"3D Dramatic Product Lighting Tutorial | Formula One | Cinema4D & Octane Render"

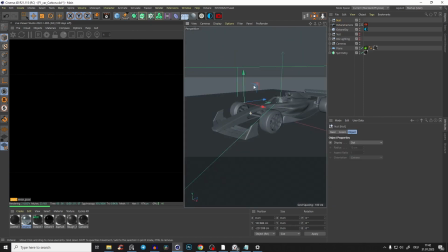So here you have like a little null object, and I just bring it there where I want the light to look at. So I don't have to rotate the light 1,000,000 times. So I bring it somewhere there, and then we just bring an Octane targeted area light,
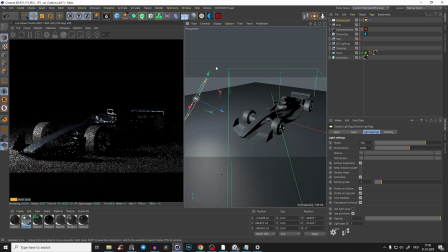and start to bring it into the scene a little bit, and just see what works and what not. Like first of all, of course, we have to bring down the power, and also so we don't get like overblown spots.
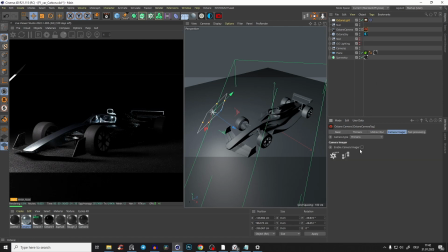Let's go to our camera and go to camera imager, enable camera imager, and just like highlight compression like almost all the way up, so we don't get like two white spots. And also like let's call that light nose, and just make that nose light
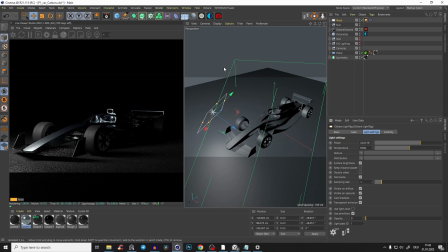opacity 0, so we don't see it like in the camera. And also distribution, let's try to make it kind of a softbox light. So we just go to the distribution, C4D Octane, and just fall off map. And in the fall off map, we make it here 90 degrees.
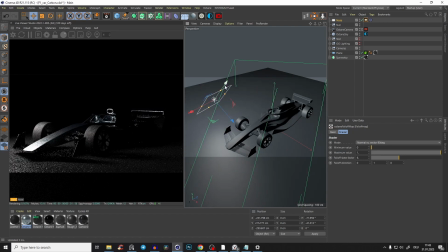And yeah, it will just look a little bit better in my opinion. And yeah, then we have to see like where it fits
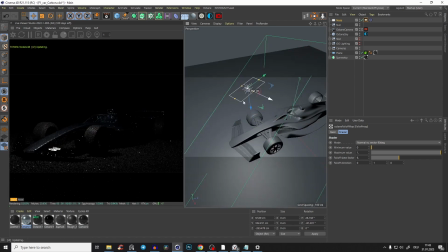and make it small, so it's not making like everything too bright, and the lights and the highlights will be a little bit sharper. And yeah, just play a little bit around.
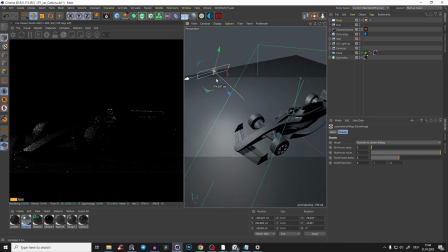And as again, I won't do like the perfect lighting from the beginning, because I will first like
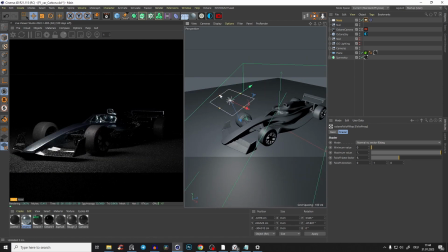place some general lights and then later just adjust it a little bit.
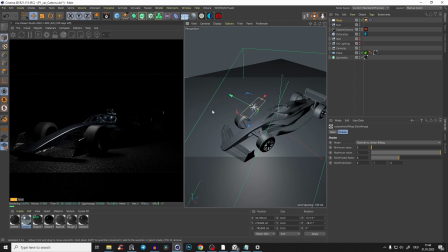So yeah, I like this one a lot, I think,
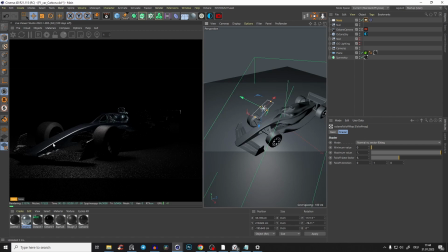because like we have like this very nice highlight and everything is like lit up a little bit, also like the tires, but not too much. And yeah, maybe we can, yeah, I don't want to make it too bright because then gets everything too bright.
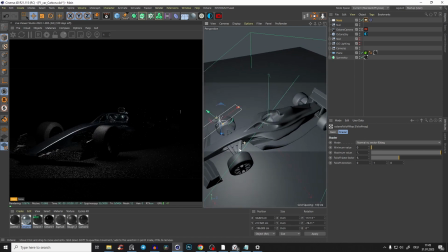And yeah, I think for now that's okay. So this is like our nose target also. Then I want to create a new target light, and that target light, yes, I bring it just here to the cockpit. So now I want to emphasize like all of our nice geometry here.
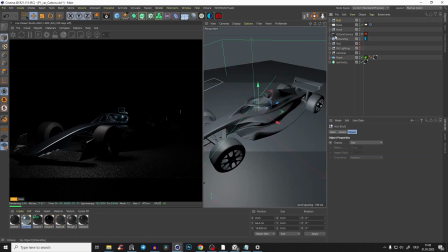So exactly like this is like our cockpit target.
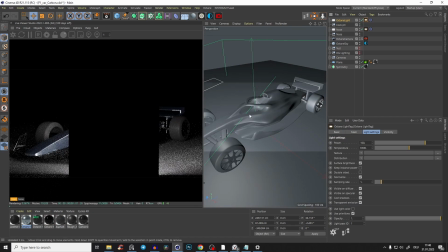And again, we just create a new Octane targeted area light and just bring it in.
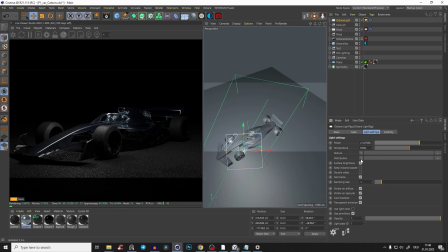And also again, just make it not so bright. And distribution again, C4D Octane, fall off map. In the fall off map, we just bring it into 90 degrees. And I also cockpit light. I also call this cockpit light, and I disable the nose light,
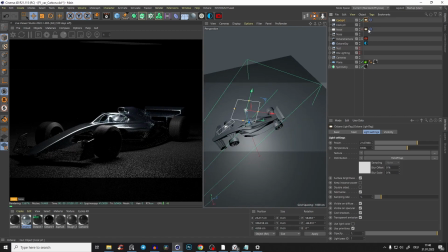so we can just focus like always on one light source, and also bring the opacity of the light again to 0.
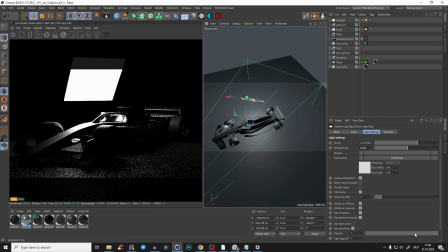So you just don't see it here in the camera.
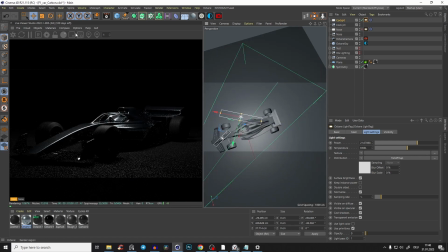And now, yeah, the interesting thing is, you see, because we have like, let me just zoom in a tiny bit. Yeah, cool. Something like that.
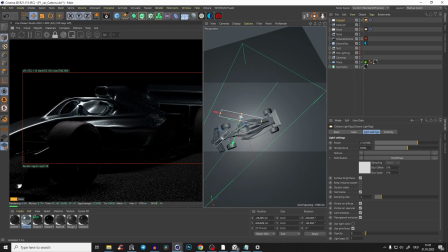You see, because we have like a lot of geometry and like weldings and edges, you know,
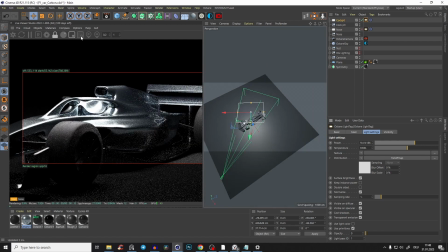you never want, when you have especially complex geometry, you don't want just to create like a light and just light everything up,
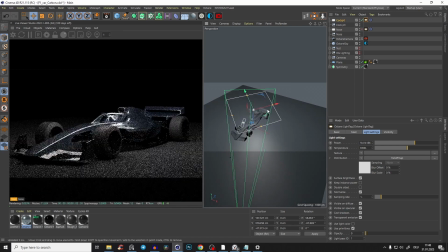because then again, it's just looking here. For example, yeah, I see that often a lot.
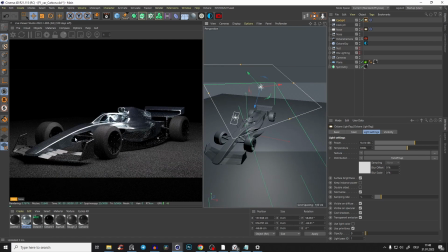Okay, with that material, it's even hard to make wrong, but you see like everything is just lit up right now, you know.
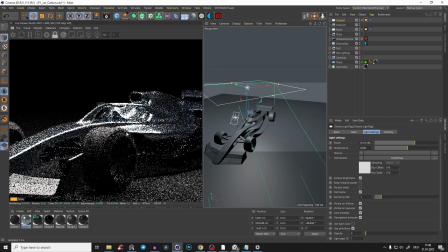But the thing is, if you have like so interesting geometry, you always want, first of all, like small light sources.
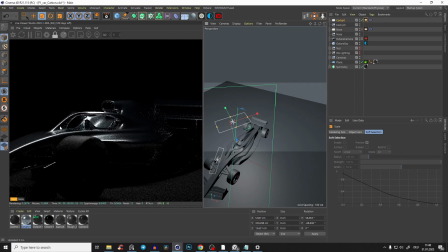You see, that looks already much more interesting, because you have like a very hard highlight. You get like highlights here, you get like highlights here, and you have like bright and dark places, like shadow and light.
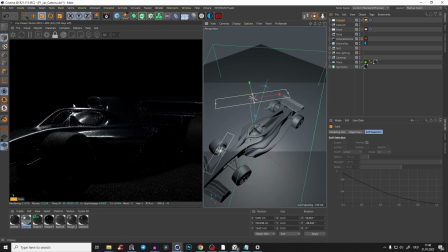And what that is just making, it's just emphasizing like the design of the thing you want to light. You understand? And that's the important thing. You don't want to overlight everything, like especially when we do like that kind of dramatic lighting.
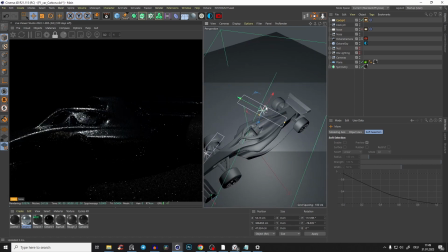And it could sometimes like really take a lot of time to really find the spot, what works and what not.
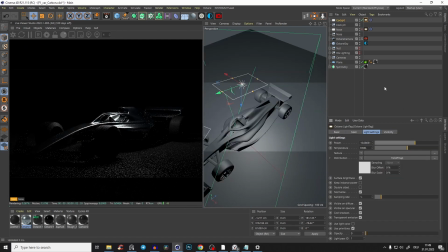And always play just with the opacity. And maybe you found one spot. Yeah, maybe rotate even the lights. And yeah, I want it like along the car from the top.
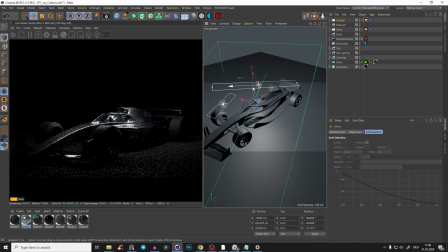Yeah, something like that. But you see, that would be already too much light. Like it's too much brighten up stuff. Yeah, you see, that's maybe something like that, because you have like very bright spots, but of course that's like overblown.
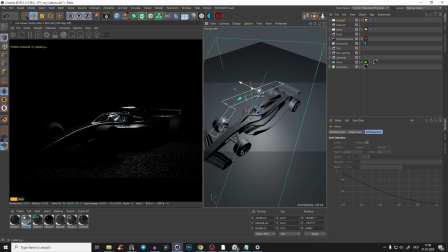But yeah, we will fix it like later, or even like that. So you really look like you really just see like this dynamic kind of, design.
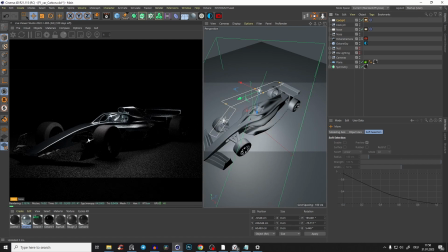And if you bring the other light, yeah, we just introduce a little bit more of the lighting, but,
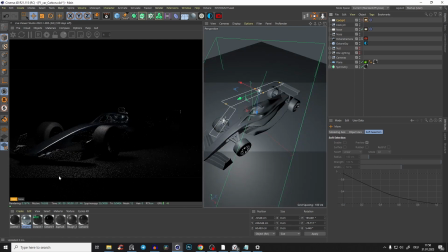with this second light, so with this nose light, we just have here too much light on the ground, and I don't want it. So we go to the plane here, right click, Octane tag, object tag.
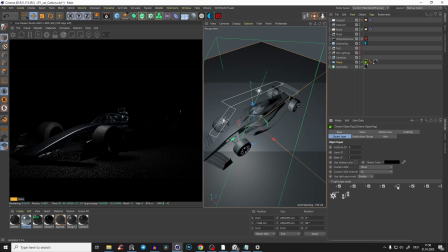And oh yeah, I have it here already, but I just unclick number 3, for example, and this nose slide, I go into the target, into the tag, and down here at light settings, if we bring that up, light pass ID number 3.
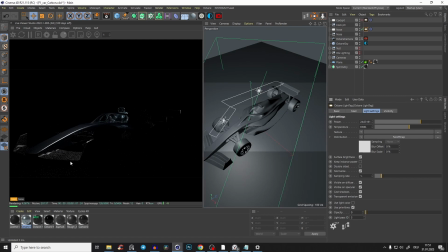So this light will light everything except the ground because we gave it this, excluded it.
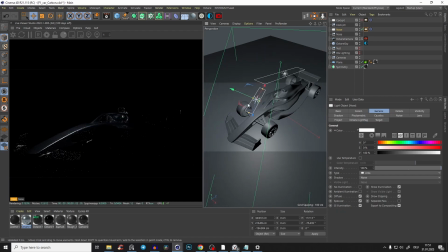Yeah, maybe we can even play a little bit around and bring again the other light.
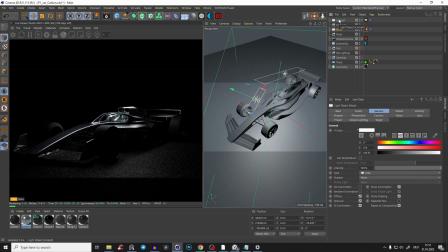Yeah, something like that. For now, it's okay. Also, I want, yeah, because we have like here so much highlights, I don't know, I want a little bit here to emphasize a little bit also like the edges, because look, like otherwise it's just like going into the black.
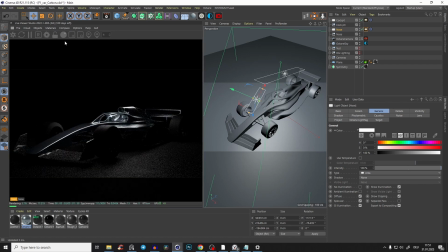But I also don't want too much brightness here, because then it's takes too much of attention.
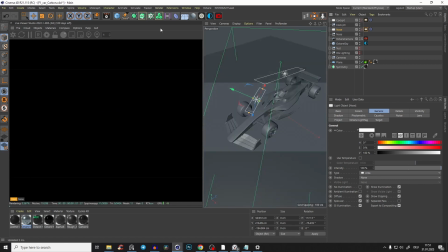So what do I mean by that?
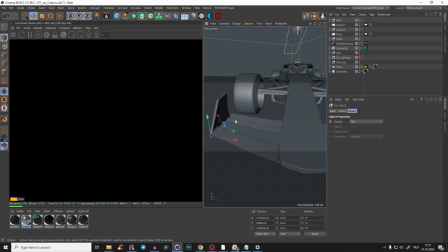Again, I just create like a null object and I bring it to the carbon thing here, carbon wing.
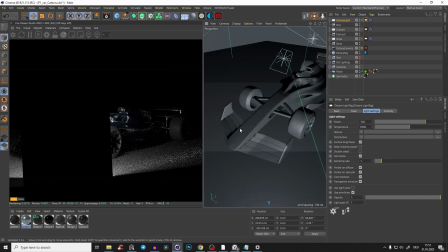And again, just bring a new targeted area light,
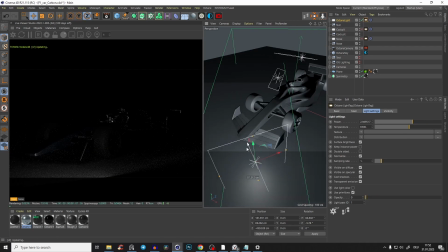opacity 0, and just really make it small and not so bright.
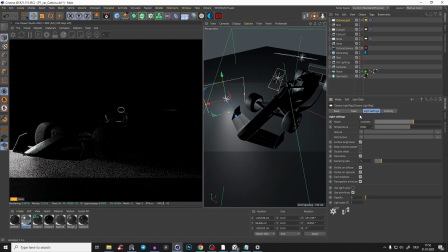And also here, I can say that already, I definitely don't want to light the ground, and maybe not even the wheel.
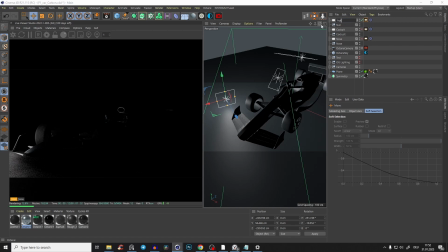Maybe we will do it separately. So this we call just front wing. In this front wing, we give also light pass ID number 3, right? And exactly something like that. And yeah, I'm not sure about the wheel because I didn't do that before,
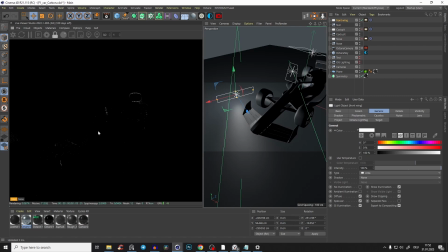but I think that looks really cool. Do you see? And the whole sense about that is we don't want to light everything too much, because look, like even if you give the wheel some texture, right?
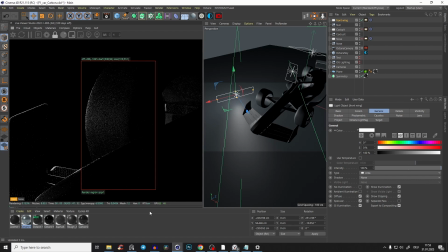So like this roughness map, and man, that looks really cool, I think. And also like the scratches.